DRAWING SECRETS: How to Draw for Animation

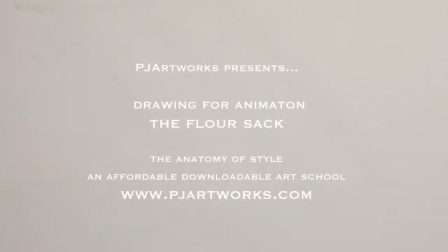0:03 Okay guys,
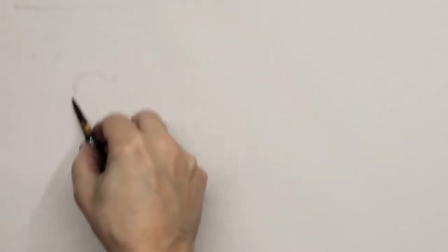0:04 I'm going to spend 15 minutes to help you get a start on your animation of the FlourSec project.
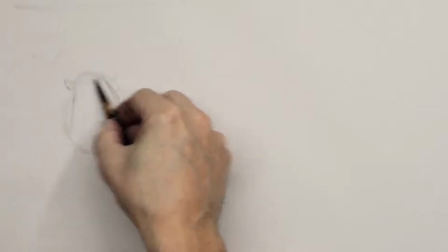0:12 And you can see right away I'm using the underhand grip, the gestural hand, for the pencil to help me scoot around this page.
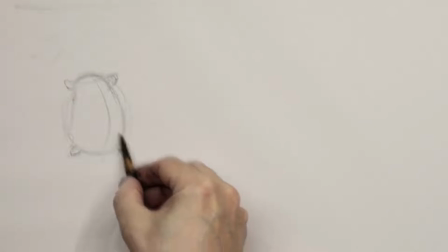0:22 Now I'm looking at one of the principles of animation here, of appeal, and making sure this little fellow is jolly and plump.
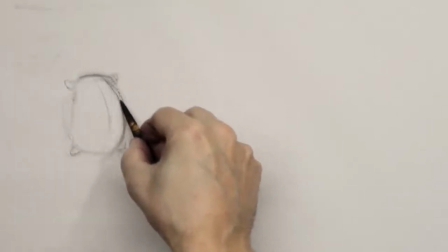0:30 And one of the major problems I'm seeing with students is they're drawing a magic carpet that's flat,
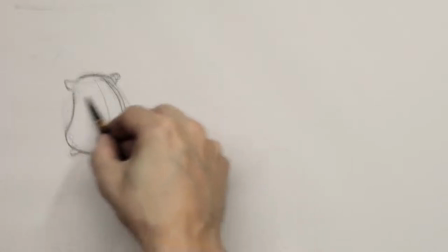0:35 possibly based on that Aladdin magic carpet, which had the principles of the flarsec, with the corners,
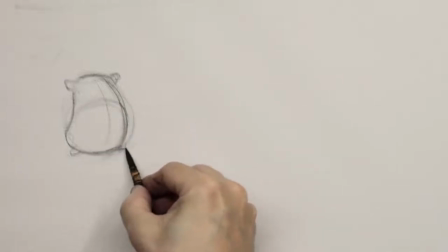0:43 with the hands, and the feet.
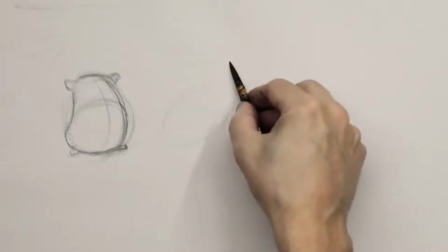0:46 Okay, now you can see how I've used many lines there to find the one I want, and that's called pentamendo.
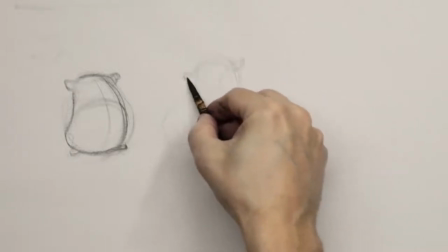0:53 So I don't erase, I just rub back with my finger or a piece of tissue.
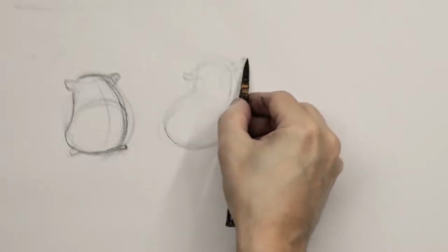0:58 and that's the magic of using a pencil on paper still the best way to get these ideas done
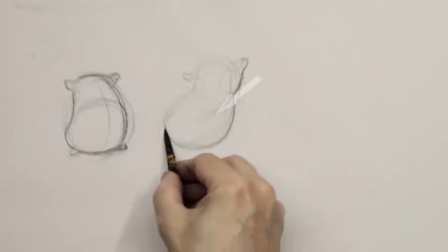1:05 now you can see that long line of action that i'm indicating there there's many
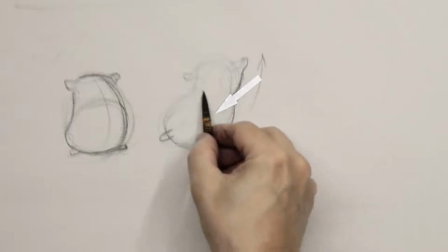1:10 lines of action by the way there's not just the one but we go for the biggest one first along this
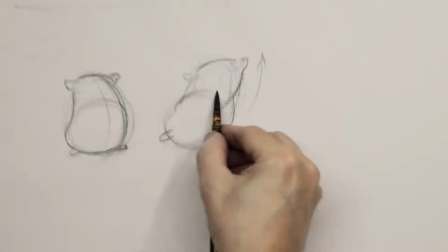1:15 line that's in the drawing and we're getting the twist here
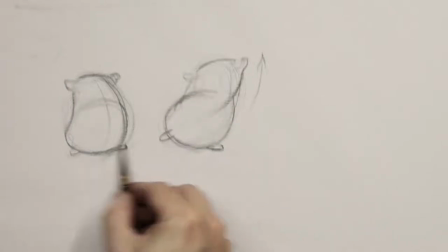1:19 and i'm avoiding double bunches so if you find in the human figure,
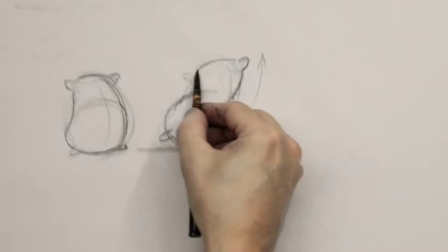1:24 which is what this is based on. This is a torso and a pelvis, and the middle part is the obliques and the abdominals.
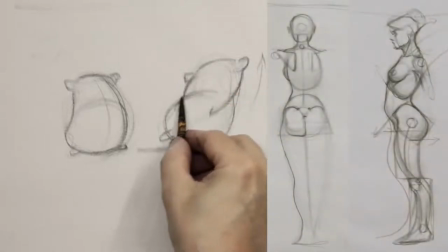1:30 That's the idea of it, to personify this little flower sec,
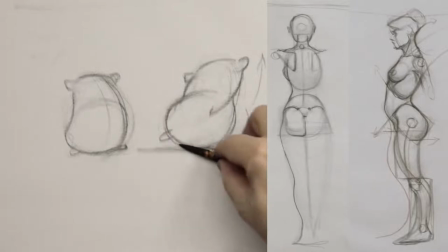1:33 and to us believe in, suspend in our disbelief that it's actually alive, the illusion of life.
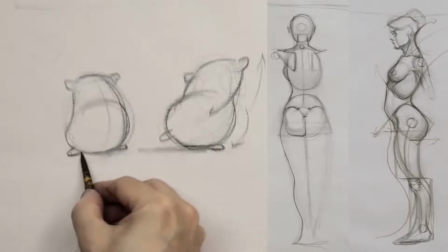1:40 That's our whole project, is to make this little flower sec believable as a living thing.
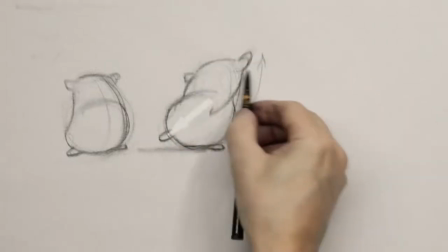1:48 Now overlaps are going to tell us that that foots in front and even though I've drawn through,
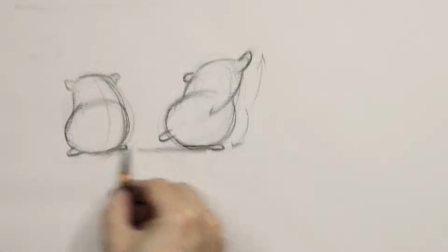1:54 which means the line is still visible when I did the big arc, we can come back and fade those lines afterwards.
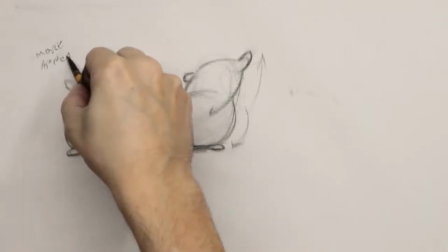2:01 So it's important to show what foots in front and what foots behind because what we have to do also,
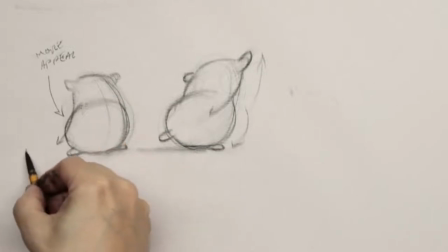2:08 these are key frames, these are the action poses.
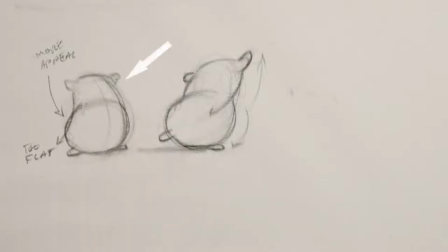2:12 That first one actually is a breakdown pose when the little guy's in action.
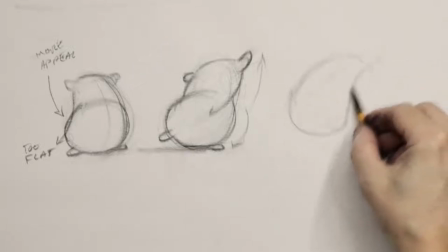2:18 He's not actually in any kind of action at all. He's inert to some degree, but even in those drawings, I'll give him some life, some bend and squash.
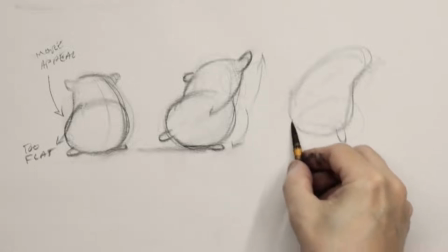2:27 Another principle of animation, a very vital one.
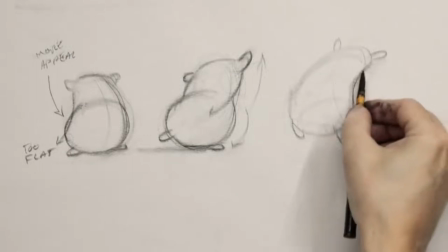2:32 Okay, I'm pushing this little guy up in the air here, and I'm very conscious of the fact that even though I'm using the squash and stretch principle,
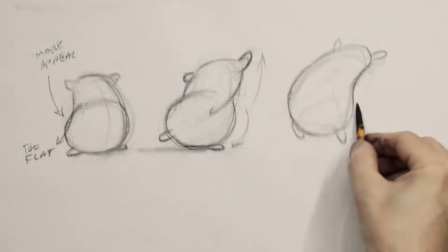2:39 that I don't overdo it with the flour sec.
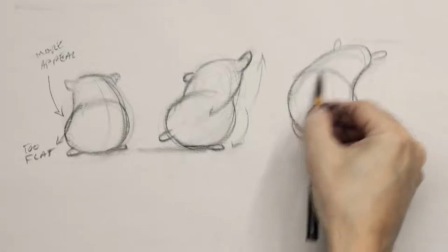2:41 We can overdo it with a figure, but with a flour sec, we don't want him to end up looking like something else.
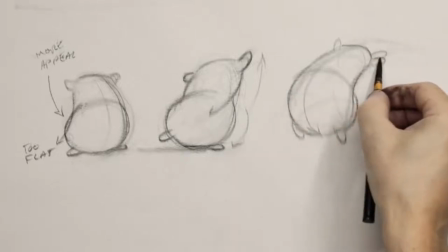2:48 At the minute, he's very close to looking like a potato. So we've got to keep it in mind that this is a three-quarter filled flour sec, or a sugar sec.
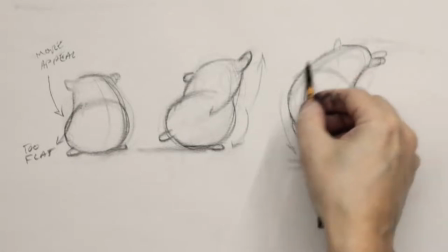2:56 It doesn't matter what the granules inside are. I've seen people fuss on that, sometimes called the sugar bag.
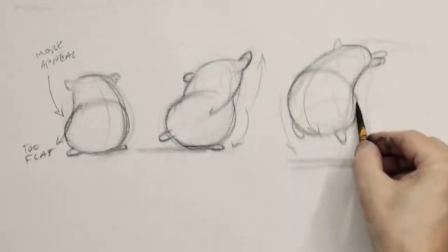3:02 It could even be a salt bag. It doesn't matter.
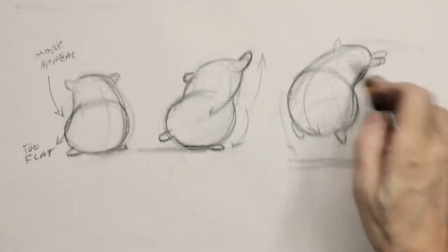3:05 The idea we're thinking about is that it's a soft bag filled with something heavy, three-quarters.
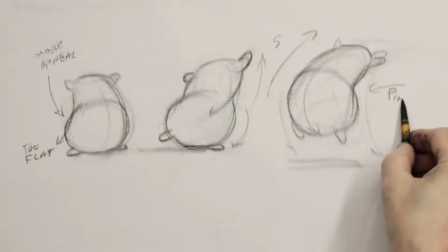3:12 Not hammers, obviously, you'd see lumps. So it's a smoothish thing to represent the torso of the human body.
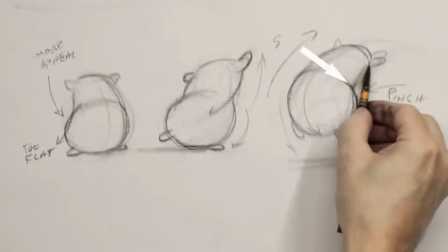3:19 And there's an overlap. Overlaps are so important because they give us a sense of dimension on a two-dimensional surface.
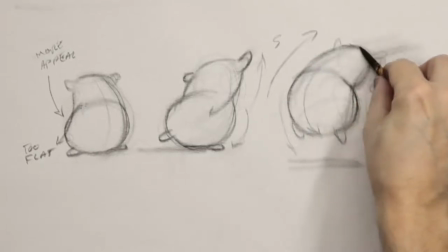3:27 And so if we don't have an overlap, our drawings look flat. that.
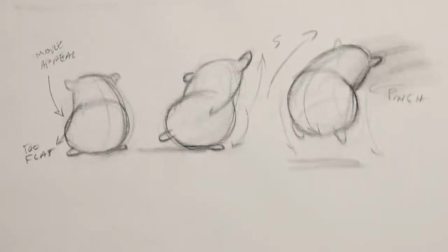3:31 I'll use a tissue sometimes, or even a chamois leather that's been washed and dried to fade the drawing back.
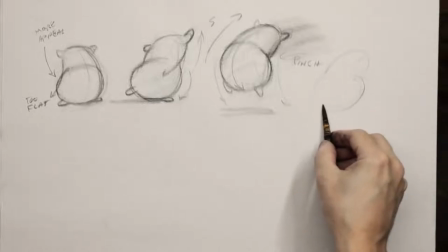3:40 Remember, all of those lines that we still see are thoughts.
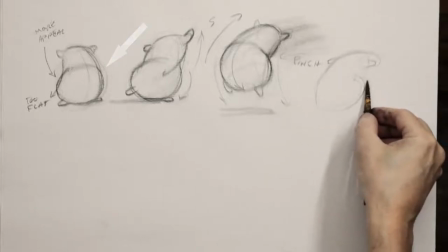3:44 And if we don't leave our thoughts behind, we'll fall into the trap of erasing every line we don't like,
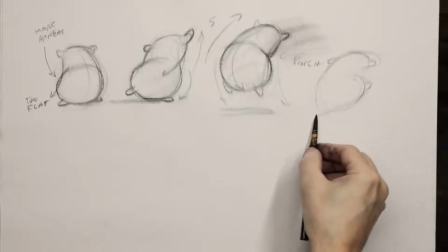3:51 and forget what lines we actually did like to begin with. Remember, your third or fourth line may not be an improvement.
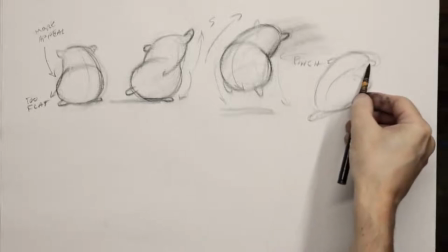3:59 We hope it will be, but the first line might have been the best line and if you've erased it then we no longer have the history of it.
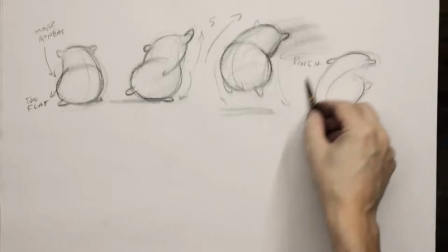4:07 Like on that first little flower sec, you can still see all the lines and the outer faded line is actually the best one.
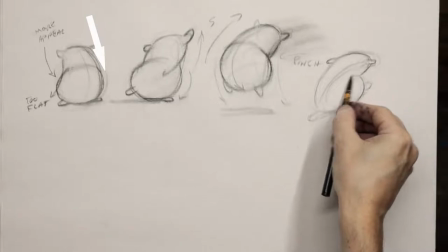4:13 Another good idea is to draw many of these little things, scoot ahead one after the other,
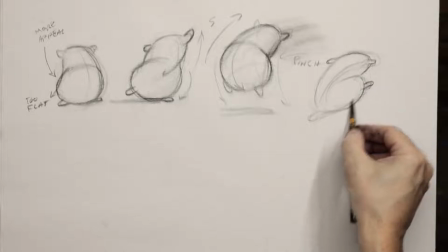4:18 to keep that gesture going and then you can come back to the first one again and look at it with a fresh eye and say,
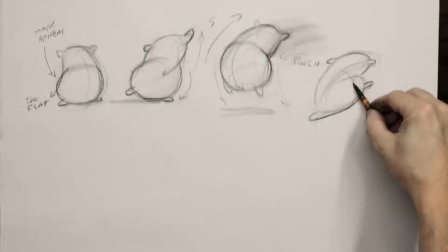4:23 you know, that faded line is actually the best line and do what i'm doing here now
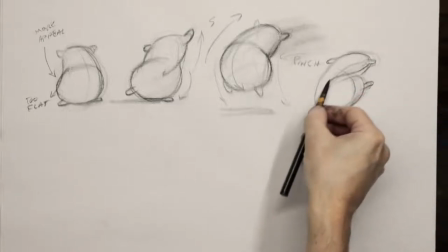4:28 which is to darken your favorite line so you get a choice of one two three
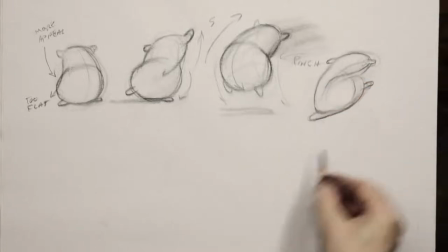4:33 maybe four okay
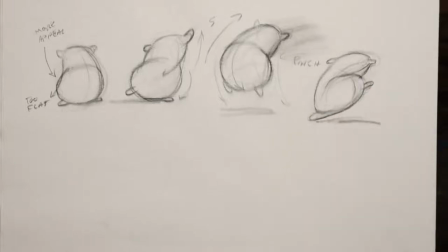4:37 so i'm feeling now the pinch and stretch idea just like in the human body if we bend forward
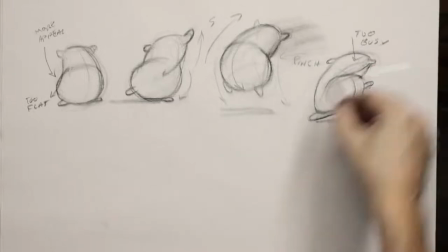4:44 we pinch on the bend and obviously
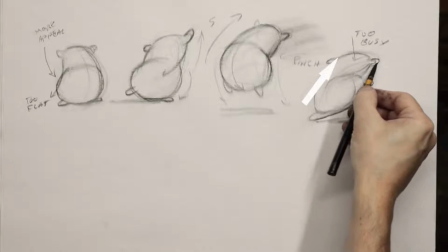4:48 if we're bending at our stomach our back is getting stretched and arched in a long line So I've made a little note, it's too busy,
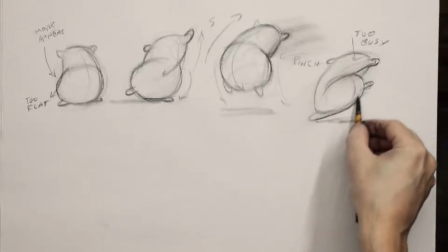4:56 and that's one of the principles of animation I'm thinking about, is clarity.
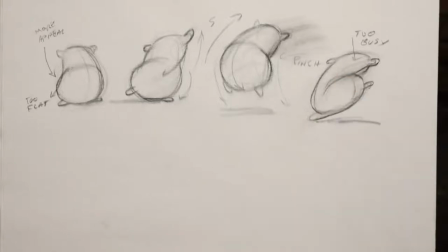5:02 We want to think about how clear that can be.
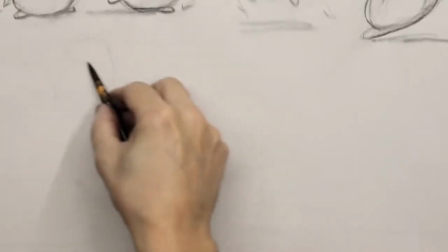5:07 So I'm going to put in here a little action pose of the little guy going forward.
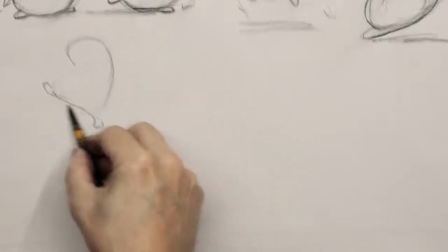5:15 Now think about in real life, in the life draw, when the weight-burned foot is flat on the ground or close to it.
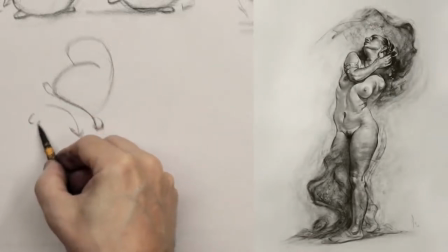5:23 then the nose is trying to hover in between your feet or over that foot and
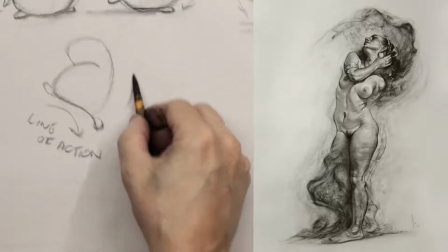5:30 if we can't get over that foot because we're off balance then we try to rebalance that's why this is an action pose
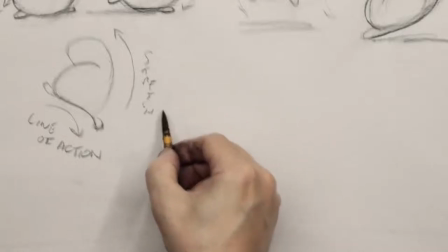5:37 because it's not balanced an action pose is off balance and so he's trying to rebalance
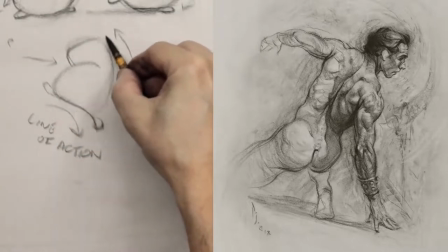5:43 that's what we're constantly doing and that's when we get animation or the sense of it of an off balance pose.
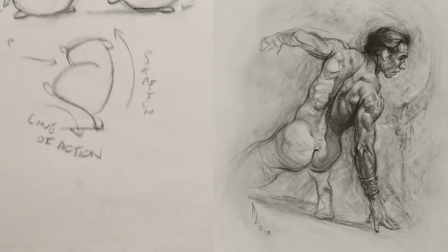5:50 The little guy at the very start, a breakdown pose, passing pose sometimes known as where we see a transition that's
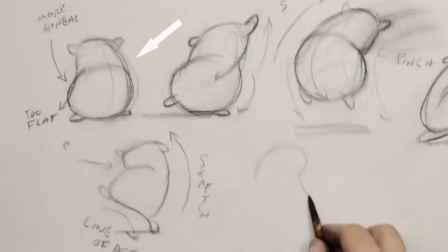5:59 quite simple and inactive in some way,
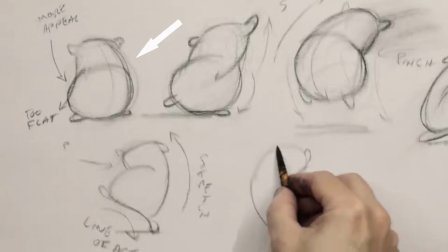6:04 is the in-between the action poses. That's the breakdown pose.
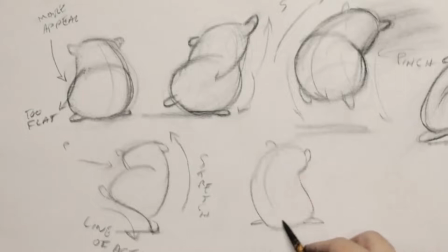6:10 So we have here now a little guy that is going to sing some opera for us. And so we have to maybe put a little hard edge here and there.
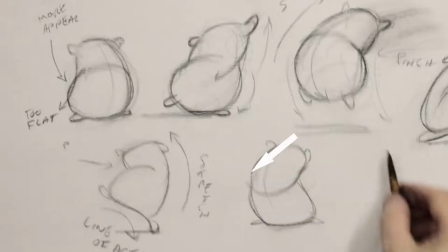6:21 The clarity and the appeal are two things we struggle with because we're talking about basically structure and gesture there.
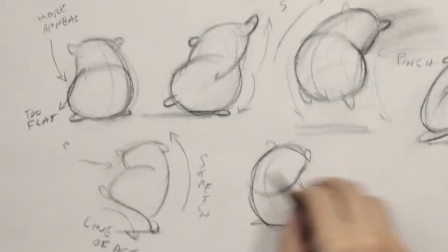6:30 And if we get too structural, meaning hard edges and square edges, we lose a little bit of appeal.
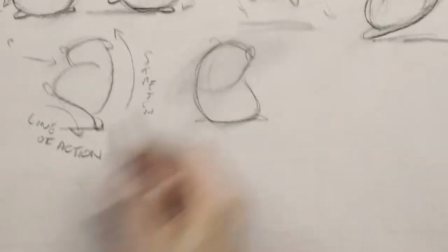6:35 But we gain solidity. And so we need both.
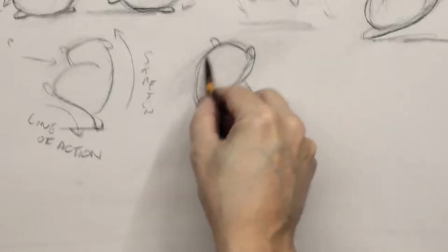6:38 And we need to balance those so we get a beautiful character that's not too floppy and not too stiff and that's what i'm working with here
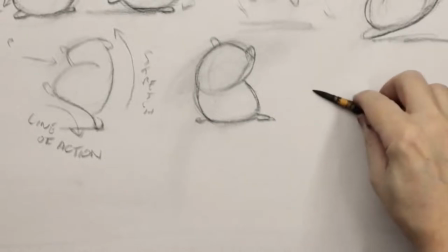6:47 so if we flare the bottom of the flower sec more than the top generally
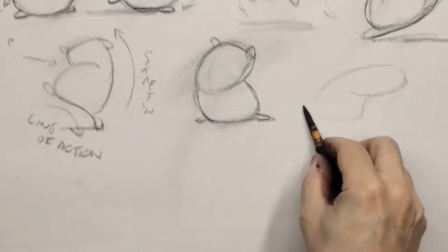6:52 then we'll get that feeling of solidity because most of the flower or
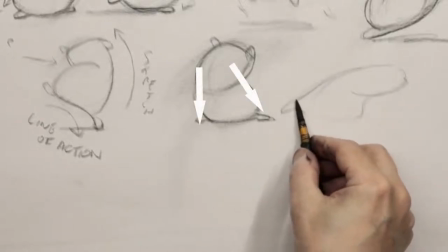6:57 sugar is holding the character to the floor
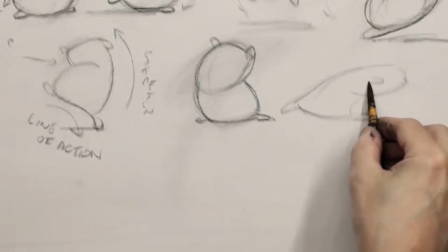7:01 now if we want an off balance or slightly off balance pose here then we change that dynamic and here I've got a
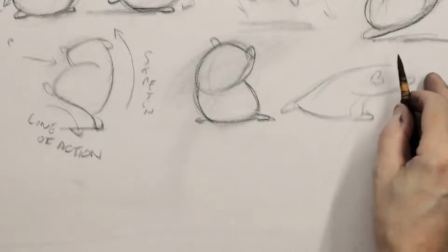7:07 sleuth a little guy that's a detective leaning way forward and sniffing
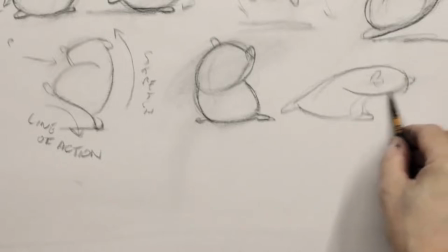7:13 for clues looking at this drawing here now I'm trying to redistribute
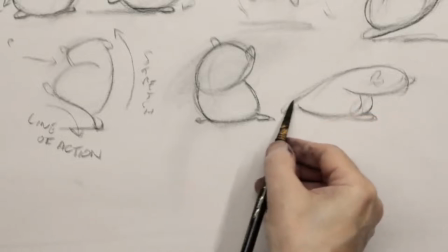7:18 some of the flour and some of the sugar or whatever you've got in your sack and push it near the top same with the opera singer he's making himself a little
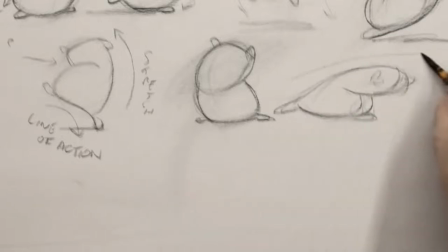7:27 chest that's bigger puffed on and
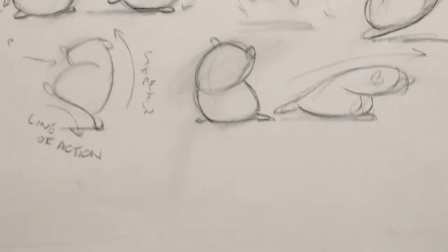7:31 you can see that I've indicated the force of him going forward there so make lots of notes in your drawings these are your key drawings remember this is your drawings about
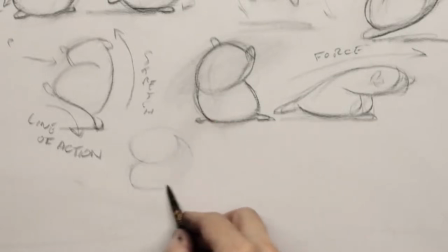7:40 animation and we need the anticipation of the action the action itself and the reaction to the action to get any kind of believability
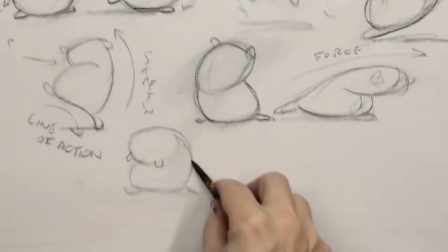7:50 that this thing is alive this little flower sack is alive and you can see it even just in these drawings, that it's coming alive by the gesture.
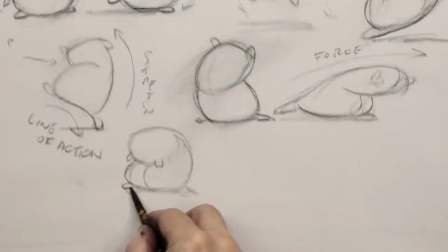7:59 The gesture shows us the humanity of the little guy.
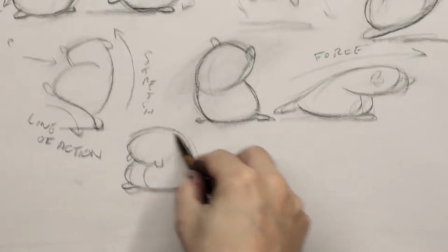8:05 These little asymmetrical feet are going to help us as well.
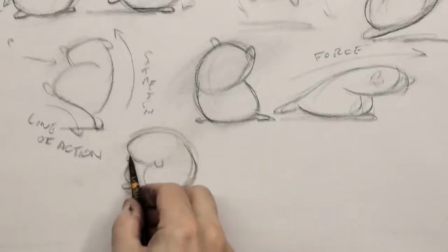8:09 So if the feet are always the same, distance apart, the same size, we lose the dynamic of life.